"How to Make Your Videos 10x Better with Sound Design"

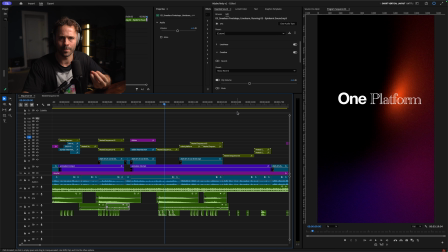8:09 Like, it feels really nice and impactful with the one platform, one model. Bit different than the text here, but that's not the only race that's happened. Like the, where like I find that like, yeah, when you've got to really just sort of like bang bang, you can use a deeper sound effect. Whereas if you've got like a sentence where you're using the taps to represent each word, it doesn't work.
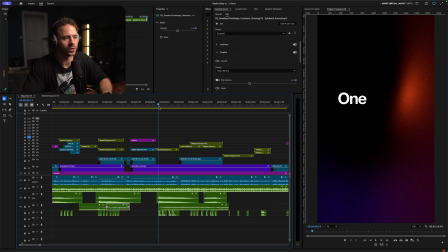8:32 One platform, one model.
But this also, you can see, works really nicely with the Bram that I used here. Let me just play you it without it. So this is without the Bram.
One platform, one model.
Let me just play you with that Bram.
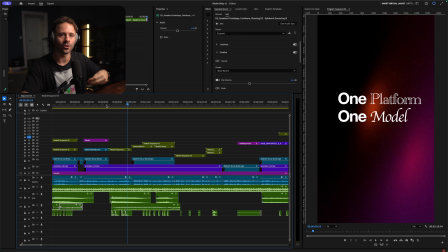8:44 It's about one platform, one model.
Again, it's just a layering of just an impact with a slightly different sound.
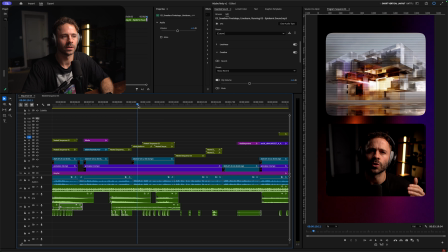8:49 But it's also, and then for this section, this Bram kind of carried on through,
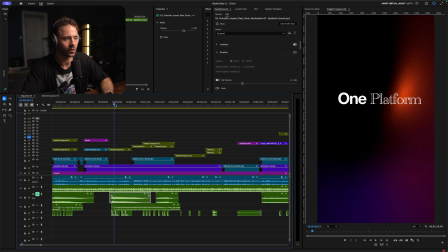8:55 but I did layer this with another sound, which you can't quite hear too much, but it's like an ambience model.
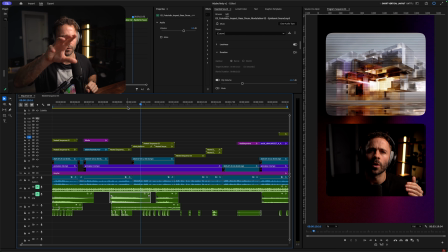9:00 But it's also, again, this is just trying to represent that eeriness of this B-roll clip. I think I just searched for like dark atmosphere. I just wanted like kind of something that was sort of, but it's also about to sync with like the movement as well.
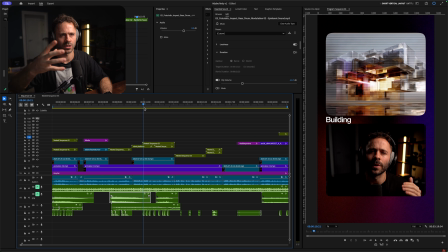9:14 I actually generated this with AI. Like, it's like an abstract idea of a platform. A lot of people saying like AI B-roll and AI videos is useless. I don't think it's useless if you create a video that allows you to use AI B-roll in a certain style that makes sense. I'm just simply trying to just use the B-roll to represent what I'm saying, and building a platform.
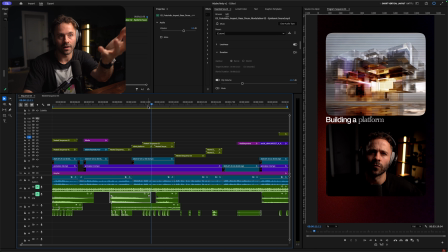9:39 To me, that is a representation of a platform. Like, if you looked at that image on its own and said, what is that? You might not sort of say it's a platform, but when you say platform and you have an image like that, to me, that makes sense. Platform that can host Similar with this one, this is a representation of models.
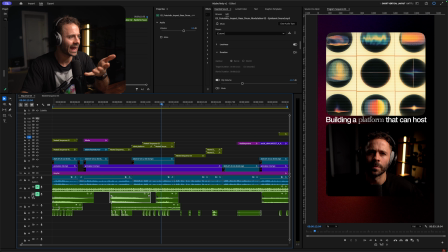9:55 It's probably not the best representation, but I just really liked this visual, and I added like a little computer sound effect form that can host many models. I felt like that was a good representation of like models and that sci-fi sort of vibe. I think I searched in like digital sound, computer glitch. You'd have to go through like loads of different ones. Some are too loud, some are not quite right. So it's just about just like, yeah, just finding like the right thing to search for, like the idea that you've got in your head for the sound effect, and then just going through loads of them,
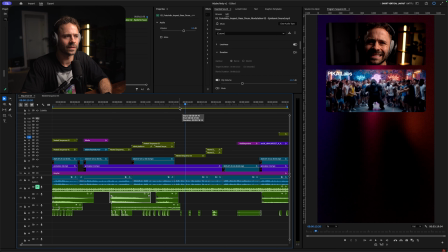10:23 and then you'll eventually be like, ah, that's the one. And then for this section, good at different things and users don't.
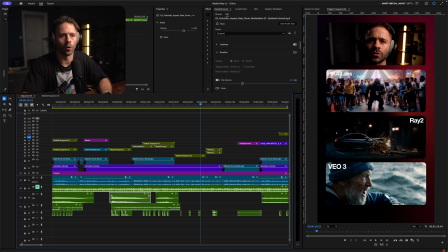10:28 Again, I'm just using clicks here because I've got multiple videos here that all potentially could have had different sound effects applied to them, and it would have just been too overbearing to have 3 different videos with 3 completely different sound effects. So I felt like it was better to just have a click. And then for this one, want multiple subscribers.
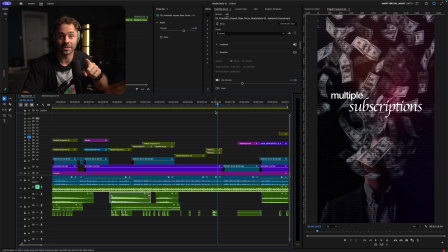10:45 This was probably my favorite sound effect of the whole video. So I originally just had the B-roll clip of, you know, it's just money, you know, again, another an abstract B-roll clip, and then obviously decided to time the subscriptions with me saying multiple subscriptions,
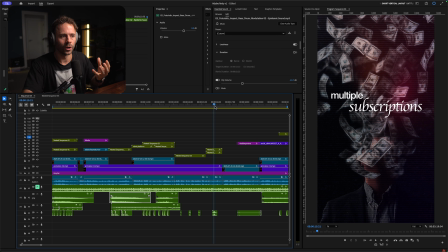11:01 and then just adding that cling. And this brings everything together.
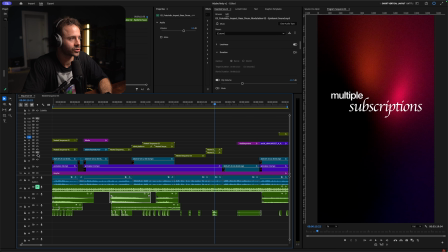11:06 Like if I remove the text for you and just sort of show you what this looks like with just the B-roll,
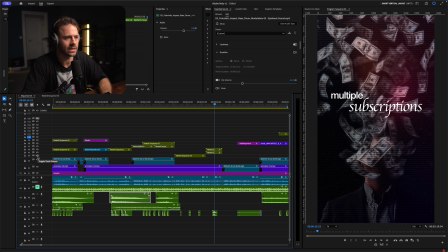11:13 without no text and without no sound effects, and you'll see kind of how it all just pieces it together nicely.
They're all good at different things, and users don't want multiple subscriptions, right?
Let me just now add it with the text.
Don't want multiple subscriptions.
Now let me add it with the sound effect.
Don't want multiple subscriptions.
It's just really nice. Like you hear that sound effect, that coin, and you think money, and the cash kind of is an abstract idea of money, and the subscriptions is kind of related to money, and it just brings everything together nicely that just really just makes it make sense that this was about basically spending money without sort of saying spending money. Just worked really, really nice, and a good example of using B-roll text and a sound effect to basically convey the idea that you're trying to say.
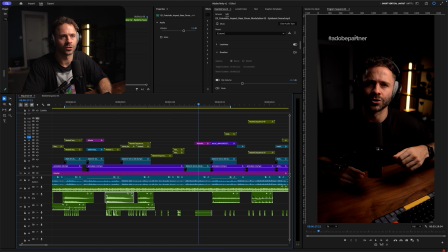12:00 Partnered with Adobe to nothing really here, just put a little sound effect on the hashtag up here.
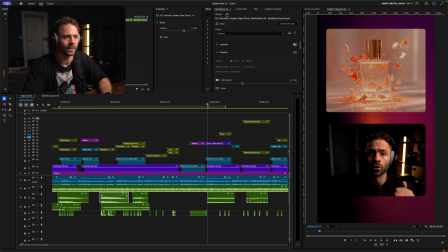12:05 Show you how they're tackling this, because you can now access.
So for this one, I just wanted just some sort of like sound that represented like the elevation that's happening in elevation, or like the kind of movement.